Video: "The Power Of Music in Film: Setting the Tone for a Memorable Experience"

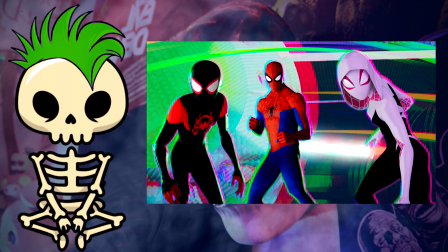[23:03]
I could have easily picked the song Sunflower with Post Malone and Swally,
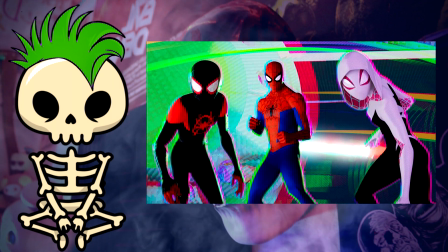[23:08]
but honestly, I wanted to pick this song just because of how much this means to the character how much of
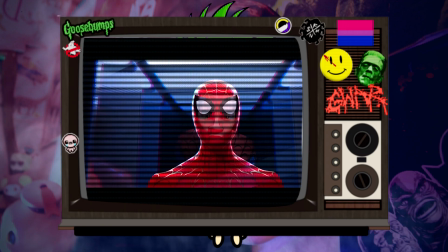[23:15]
a big portion this song takes place and just the most important scene of the movie of all is when this
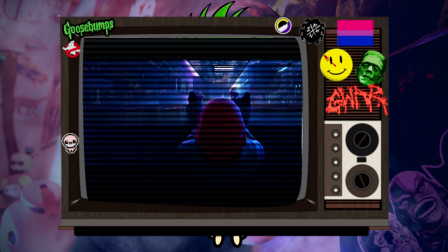[23:21]
song is played in the background and just shows how Miles is ready to take
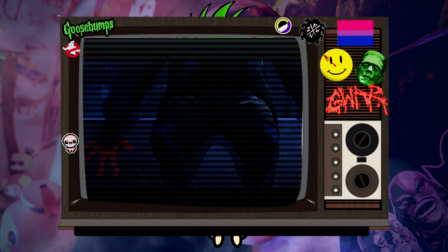[23:26]
that leap of faith be able to become Spider-Man how anybody could be
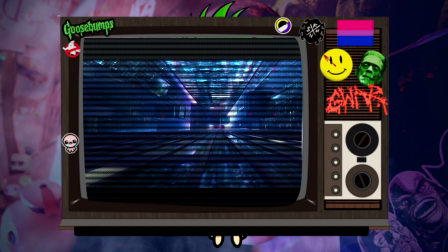[23:31]
behind that mask how anybody could be Spider-Man it just takes a
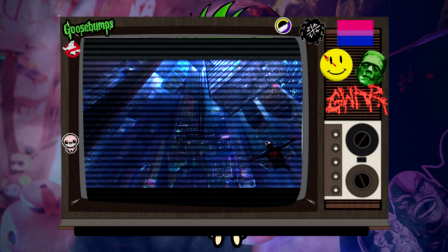[23:35]
leap of faith to do it just how the lyrics and how miles
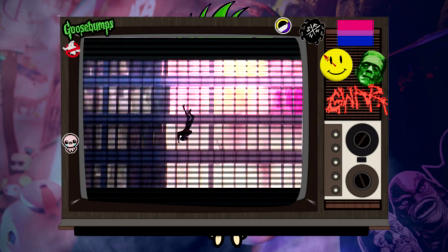[23:40]
is just anticipated been waiting to jump off a building this is probably his third attempt at trying to jump the building but he finally manages to
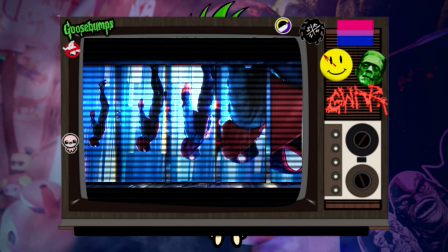[23:49]
take that leap of faith finally manages to become the spider-man he sought out to be and finally go kick some fucking ass that leap of faith
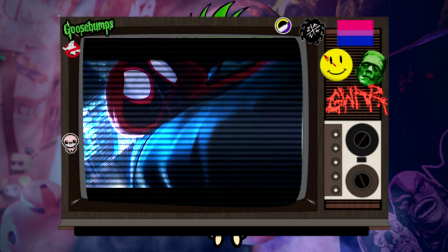[23:57]
scene definitely is up there with one of those moments where spider-man finally
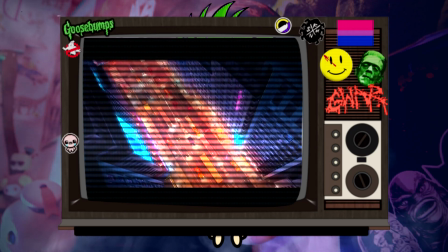[24:03]
becomes spider-man those moments of just knowing we're getting into just
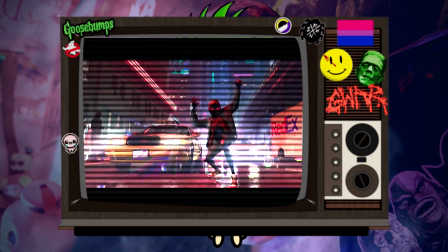[24:08]
more serious territory we're just getting into right where we need to be the most
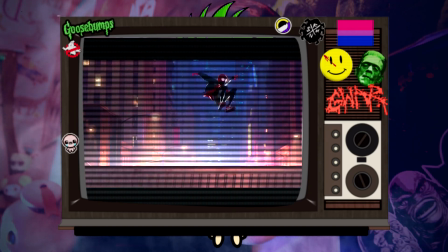[24:13]
climax moment at the time is during that song i loved every second of
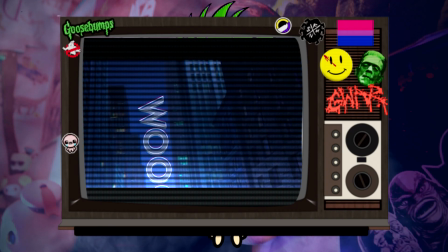[24:18]
it and even just then you feel yourself be miles you feel like you're taking that leap of faith with him as well just the use of the song
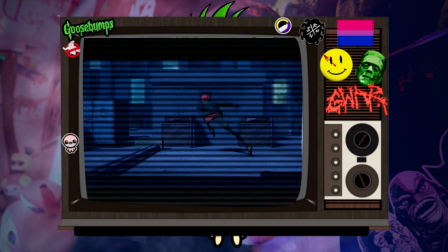[24:27]
of can't catch me now what's up danger being able to confront the fear head-on and just say what's up danger like you know like
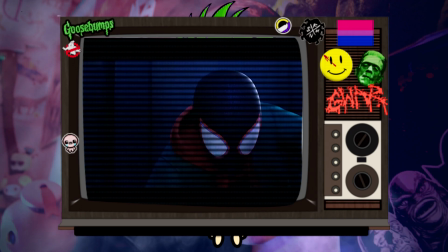[24:36]
oh what's up you know what's up what are you gonna do now bro what are you gonna do now you know type of vibe but it goes well with the
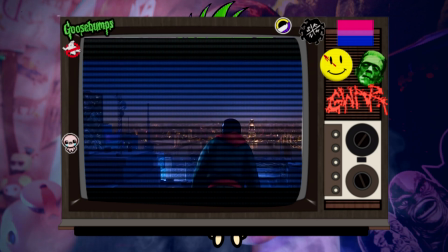[24:44]
transition scene of just jumping off the building and the slow-mo for a few seconds it definitely captures all that the soundtrack for spider verse is a really good soundtrack there's other songs that i have chosen from the soundtrack and scenes that have used it within the movie as well. But honestly, the leap of faith scene has got to be the most important one and my personal favorite one. Oh, look, another comic book movie that a lot of people didn't know that was based off a comic.
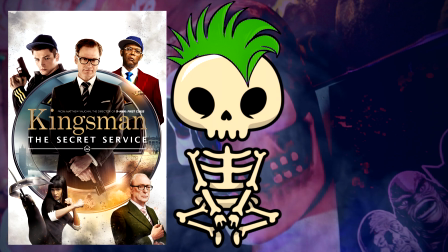[25:12]
We're talking about 2014's The Kingsman, The Secret Service, directed by Matthew Vaughn,
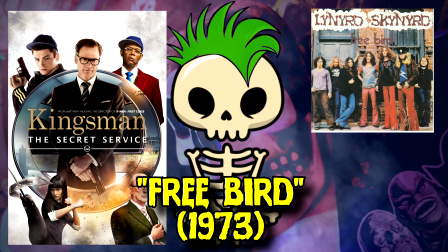[25:18]
Leonard Skinner, Freebird, from their self-titled album Leonard Skinner, 1973. Yes, we are talking about the Matthew Vaughn that directed the first kick-ass movie. You definitely know we're going to get a lot of action, a lot of blood, and a lot of like holy fuck moments during a Matthew Vaughn movie that he's based off of a comic book. Because that man definitely knows how to write in the action. The scene that I want to particularly talk about is the church scene. So from what you need to know, Samuel L. Jackson is a rich billionaire bad guy who's trying to control everybody with the power of the SIM card by using, I believe, a certain amount of frequency of music or just some form of frequency to make everybody haywire that may or may not have
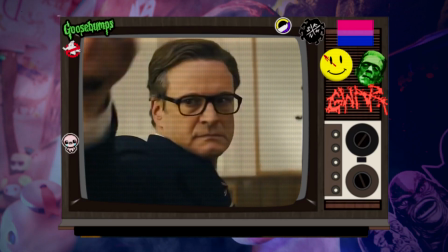[26:06]
a SIM card. and that's when the badass moment of everybody just starts beating the hell out
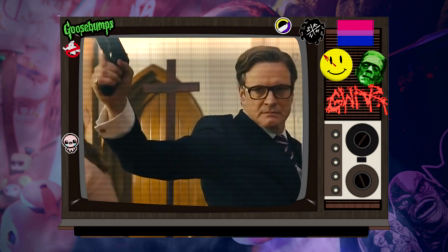[26:11]
of each other in that church the movement of everybody in the church getting killed
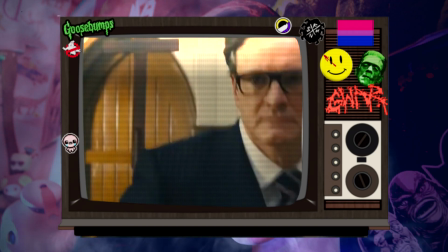[26:17]
getting destroyed getting punched in the face getting shot in the mouth
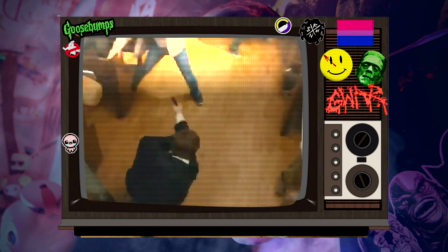[26:22]
a bunch of different scenes all just captured so closely so
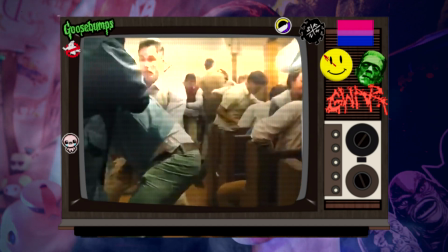[26:27]
tight so good editing you could definitely make out when there was cuts
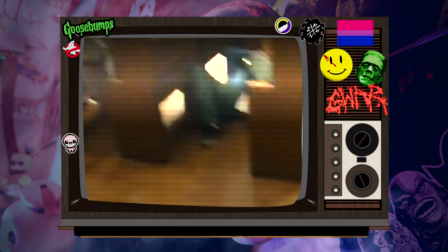[26:32]
when it was just done to make it seem as if it was one continuous
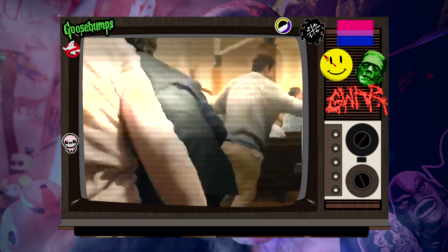[26:37]
take but it doesn't take away from the fact that the action is non-stop the
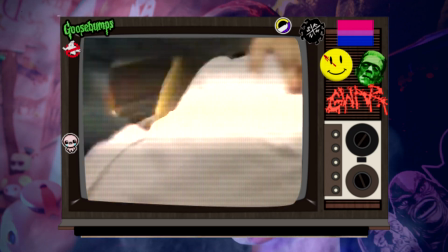[26:42]
action is just so bloody violent it's amazing it's just like
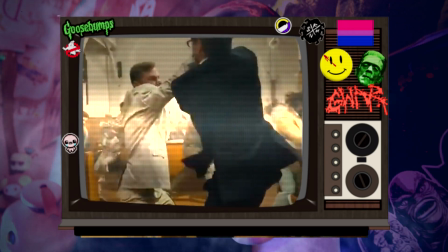[26:47]
watching an orchestra having free bird in the background just makes it 10 times
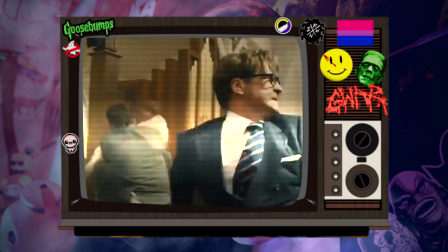[26:52]
more intense as the song just gets faster and faster everything around you
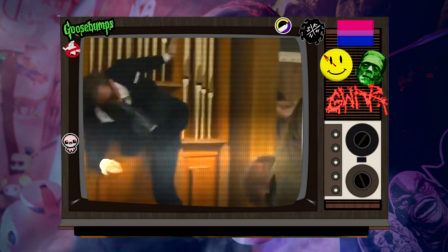[26:57]
and the movie just feels like it's gotten faster than it should everybody's getting
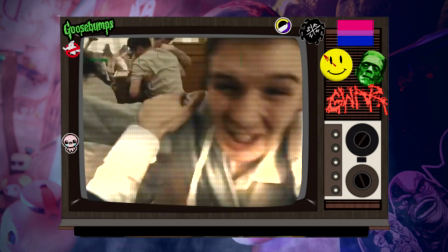[27:02]
shot up everybody's getting hurt and it just continues you're just thinking how is
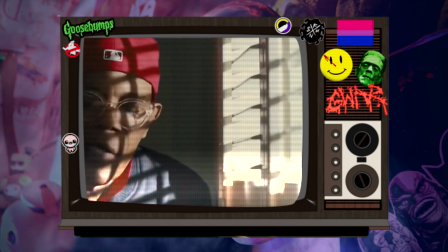[27:07]
there this many amount of people in the church like that and it just keeps going and going you probably saw this scene from family guy
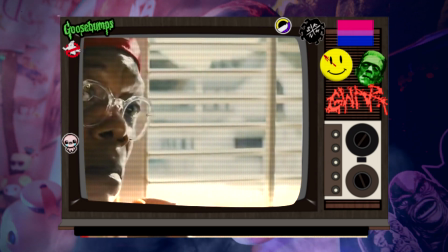[27:16]
as well there was an almost somewhat nod to it in the lunch hall scene in family guy i'm not sure what episode or what season but if I
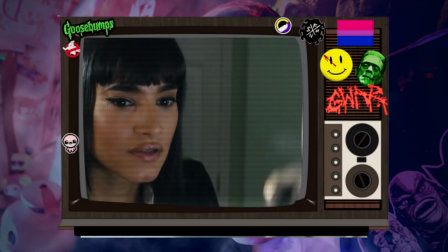[27:25]
do find it I'll post it up here that scene is almost a direct reference
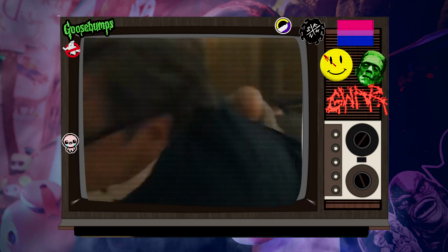[27:29]
to this movie as well so it's just definitely shows that that movie has definitely
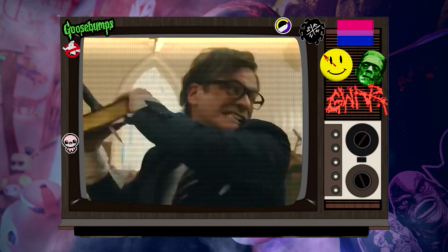[27:35]
had a cultural impact on people that love really intense action
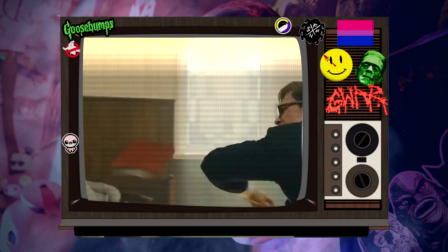[27:40]
movies like that and Matthew Vaughn definitely knows how to direct that steady cam
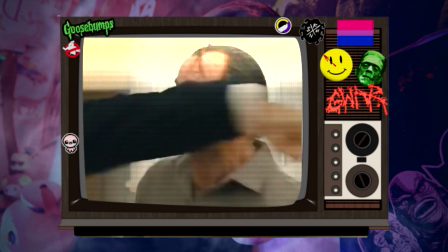[27:45]
the panning of the camera and the cuts just adding into it and
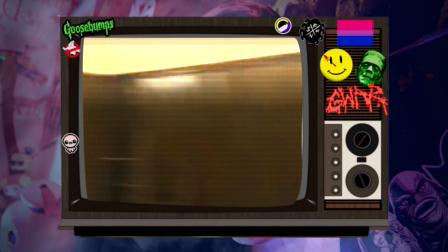[27:50]
the little editing marks all of it is just amazing the kingsman the secret service
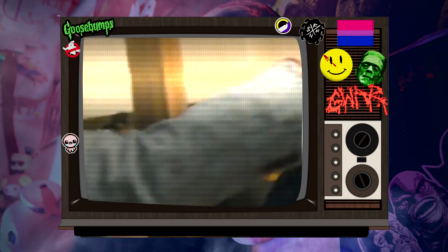[27:55]
that has to be one of my favorite movies of all time i believe that netflix picked
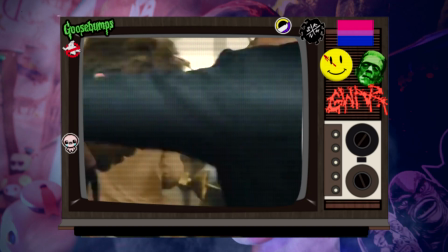[28:00]
up matthew vaughn's company and they're working on making a
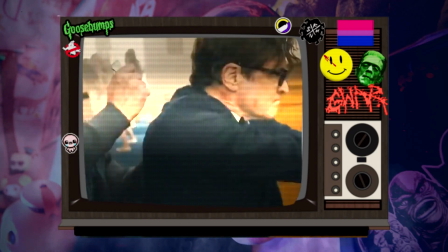[28:05]
tv show for netflix within the vaughn universe of the secret service kick-ass anything that he has his hands worked on
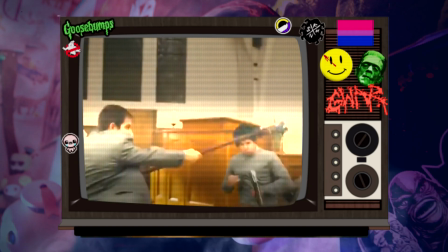[28:13]
is what they might be doing a reboot for a tv show or a movie or whatever they're doing at netflix but i know that they have a contract now so we'll just
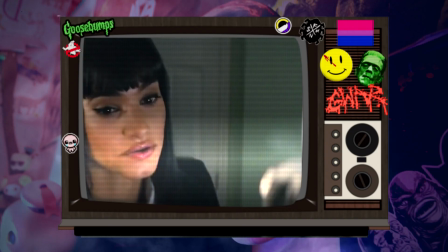[28:21]
wait and see to what goes on with the secret service universe with that
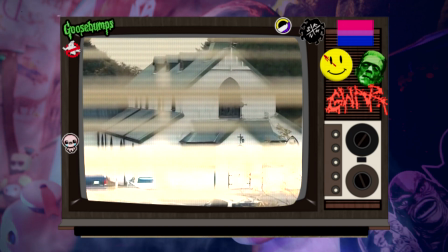[28:26]
because i want more scenes like that from the kingsmen that scene
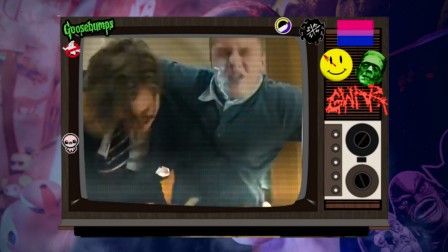[28:32]
with free bird has just felt so in place with how the action is
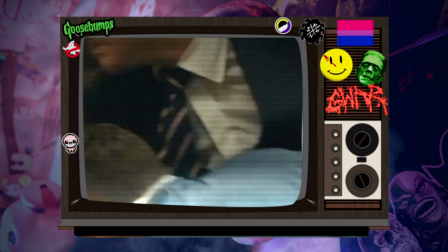[28:37]
how steady everything was you cannot look away and you could see all the framing
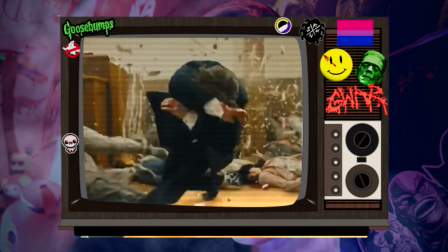[28:42]
of the action within the sight of line you literally could just focus on one spot in the movie and you could see all the
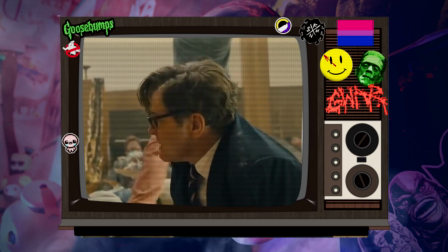[28:51]
action you could see so much and i am blown away about how much this scene really made an impact on me the first time i watched it we have
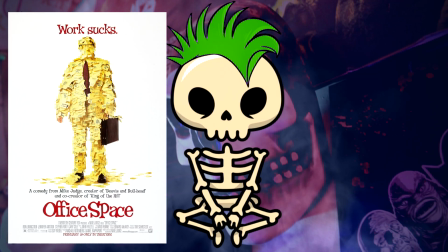[29:00]
the final two songs that i want to talk about 1999's office space directed by mike judge the ghetto boys
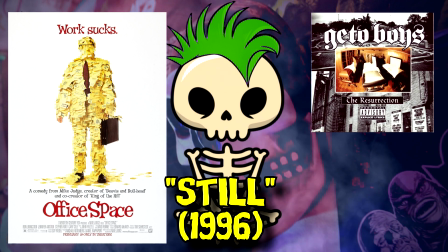[29:08]
still from their album the resurrection 1996 i previously talked about mike judge and his Creations, Beavis and Butthead, on my Childhood Fears video. And I'm not here to talk about King of the Hill since I briefly mentioned it in that video as well, but if you want to know what I have to say about that, here's a video to go watch. Yes, there is another Family Guy parody that you might have saw because I know when I first watched the movie, I understood the parody that they were doing and I just loved it so much.
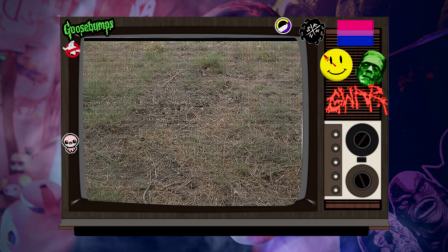[29:39]
I'm talking about the moment in office space when everybody gets together and just starts smashing up the crap out of the printer.
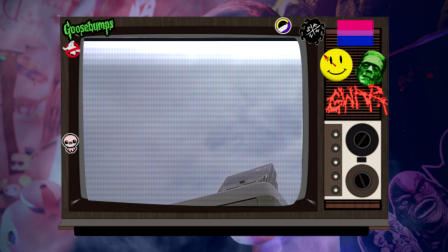[29:46]
It's out of magenta. It's not working. It's a universal issue that we still have today.